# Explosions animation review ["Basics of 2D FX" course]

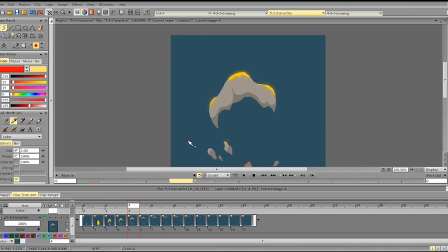7:46 No huge acceleration or no significant acceleration, no noticeable deceleration either.
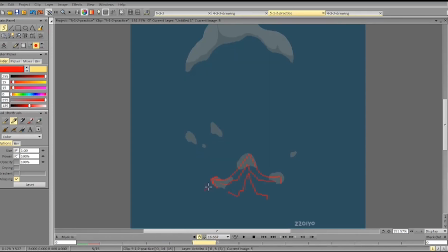7:56 Sudden slowdown, acceleration, a bit acceleration, sudden slowdown, slowdown again, acceleration, acceleration to the side, slowdown,
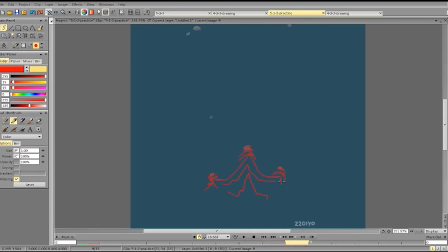8:18 acceleration, acceleration to the side, okay, slowdown.
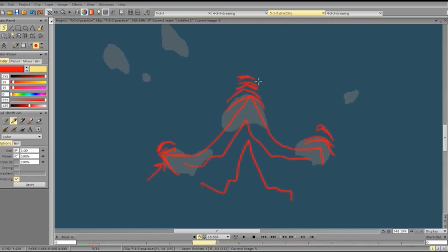8:26 So you see it kinda gets a bit messy with slowdowns and accelerations.
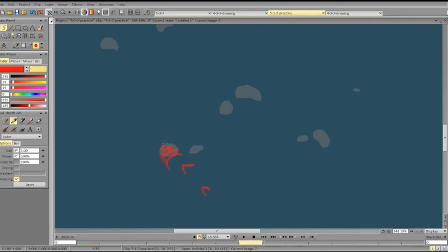8:42 Goes in this direction, slows down, accelerates in this direction, slows down.
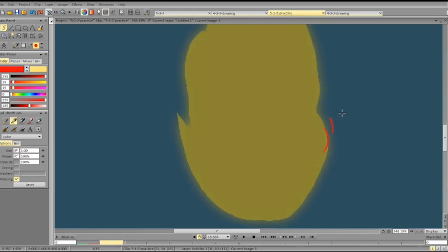8:51 For these particles, again, the motion kinda seems very small, then it accelerates a bit, slows
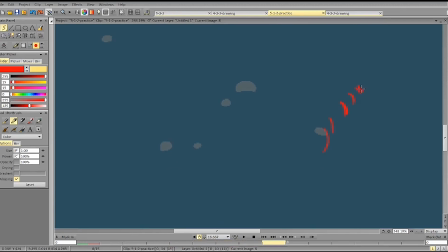8:59 down just a bit, suddenly slows down a lot, and even more. So maybe you can add
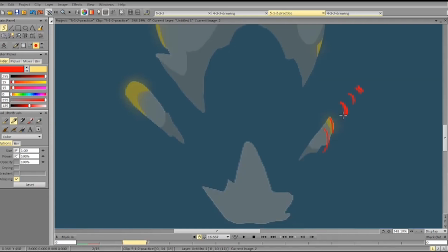9:09 more spacing at the beginning, like a faster acceleration and then deceleration.
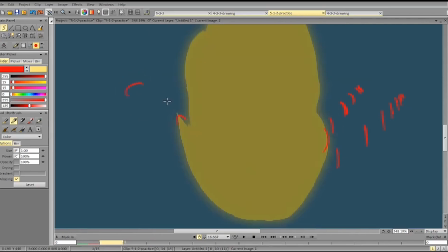9:22 Here you see the direction changes.
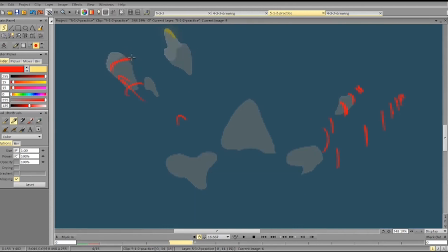9:26 The form changes a bit, then we decelerate in a different direction, so it stops there, accelerate all over, decelerate again.
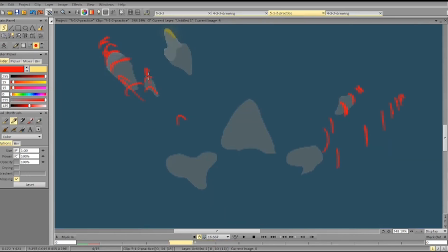9:46 And this particle goes in this direction, then suddenly goes to the left at the end.
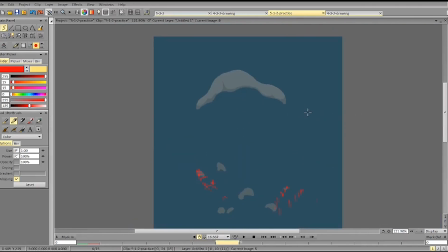This particle kind of gets less interesting as it has dynamic shape here, and it would be nice to have some dynamics or some twisting,
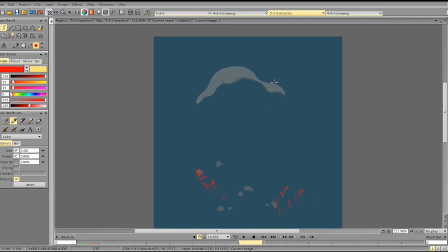10:16 some rotation in particles at the end here. It's not necessary, it will just make it a bit more interesting. Again, let's look at the forms.
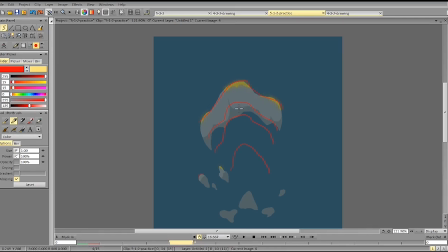10:31 We have some deceleration and then suddenly we accelerate. Then we decelerate again. Decelerate.
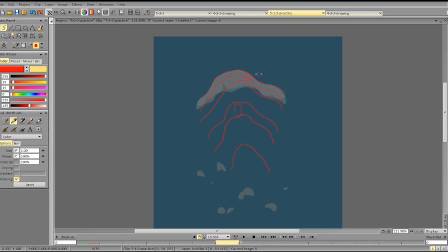10:49 Accelerate in some places. Decelerate. Then again we accelerate a bit, especially here, and a bit here. Decelerate.
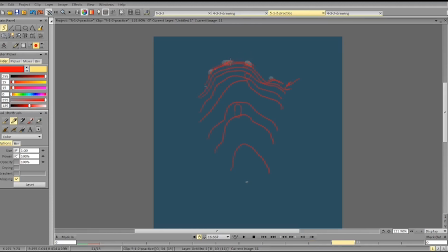11:11 Accelerate a bit here. Accelerate and change the form. So there are some places where we can improve spacing here, here, and here, and towards the end.
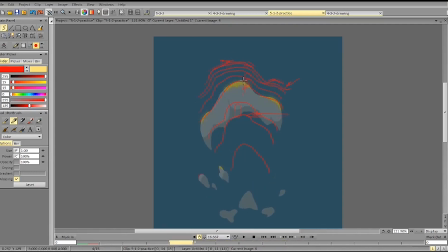11:29 And we can make it more interesting by changing the forms, adding some variety here and there,
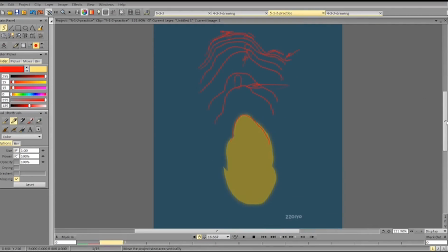11:37 and thinking more about the composition. Okay, next up.
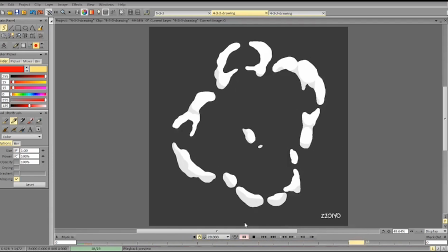11:48 So, you see how the contour twitches at the end slightly?
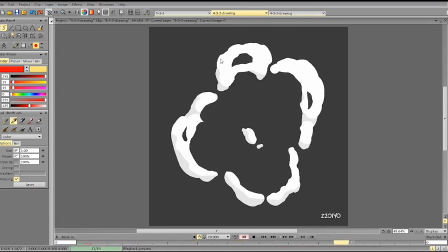11:56 That happens because the forms change between frames too fast, the contours of the forms.
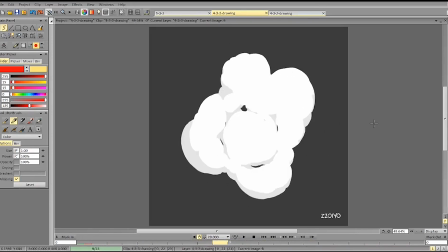12:05 As for the explosion, we can make it faster to create
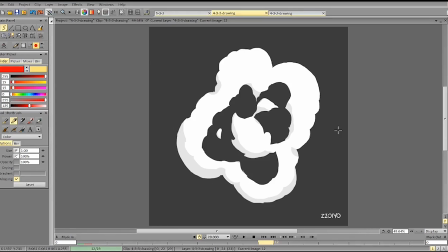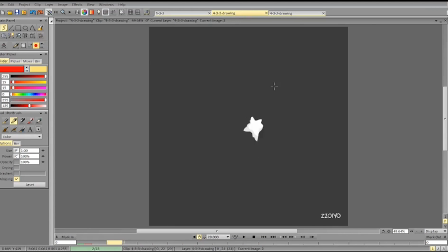12:19 more interesting dynamics and spacing.
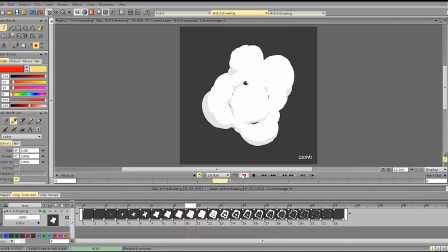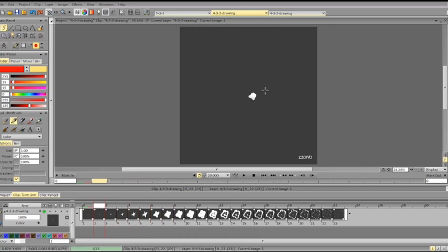12:32 The form also have like a bit even motion, so you see it kind of feels like it moves to the camera, like everything is expanding between these frames, not directionally, but rather
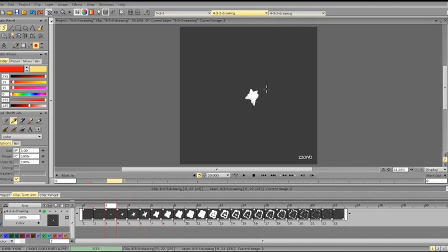12:50 almost as if it zooms in, because you expand all the parts evenly.
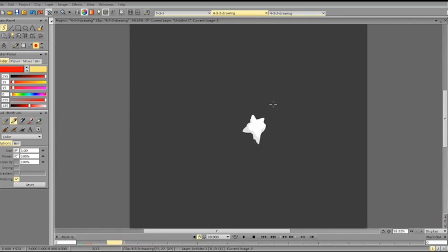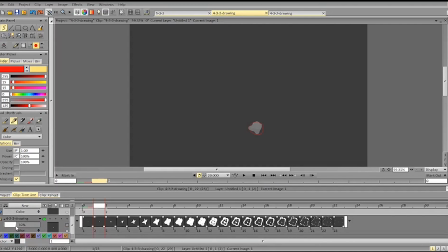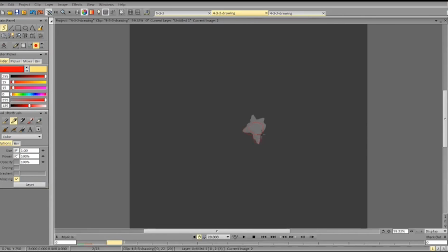So you see, very even, slightly faster. Again, not much difference in spacing. Here we'll get a slowdown.
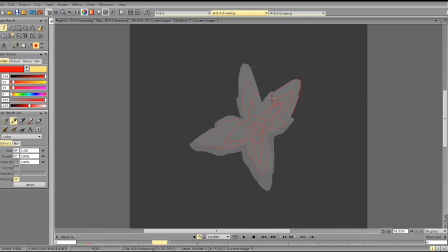13:35 Again, everything kind of expands evenly in all directions. This spacing is very similar, and this spacing. Here we have a slowdown.
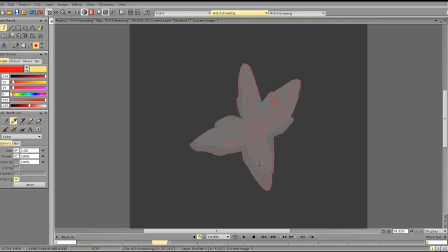13:56 Again, here we have a sudden acceleration. Then you see everything expands evenly to the side. With acceleration, here we have some deceleration.
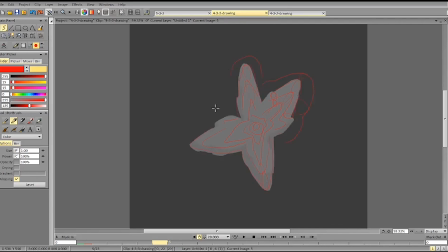And the expansion rate is very even here, on the sides.
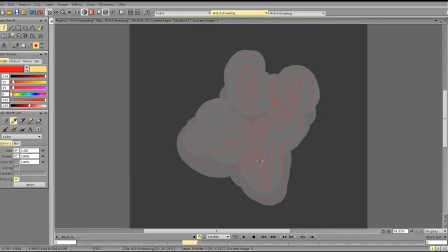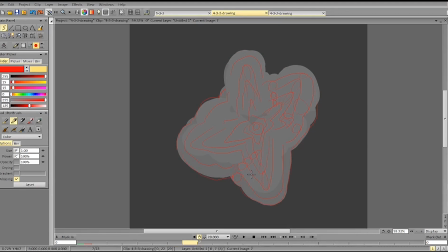Here we have a slowdown, acceleration here a bit,
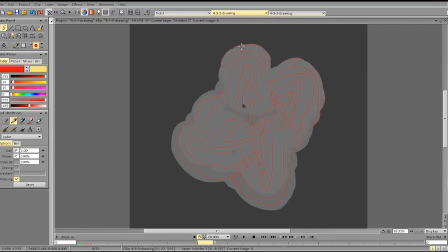15:04 And you see this part is very even. Then we have a sudden deceleration, and it kind of moves evenly but with a slower spacing.
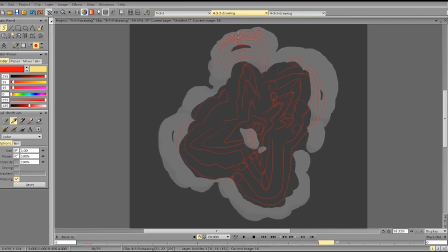15:26 And then you see forms change from frame to frame hugely. The contours change very chaotically. So it goes to the side, to the other side.
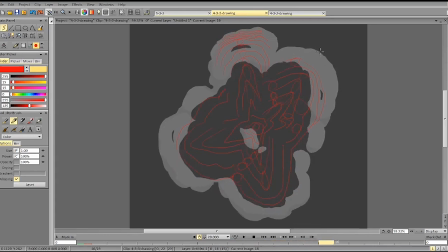15:42 And that's why the motion is slightly inconsistent at the end. Because the contours, all the outlines, are changing very chaotically from frame to frame. These bumps and creases.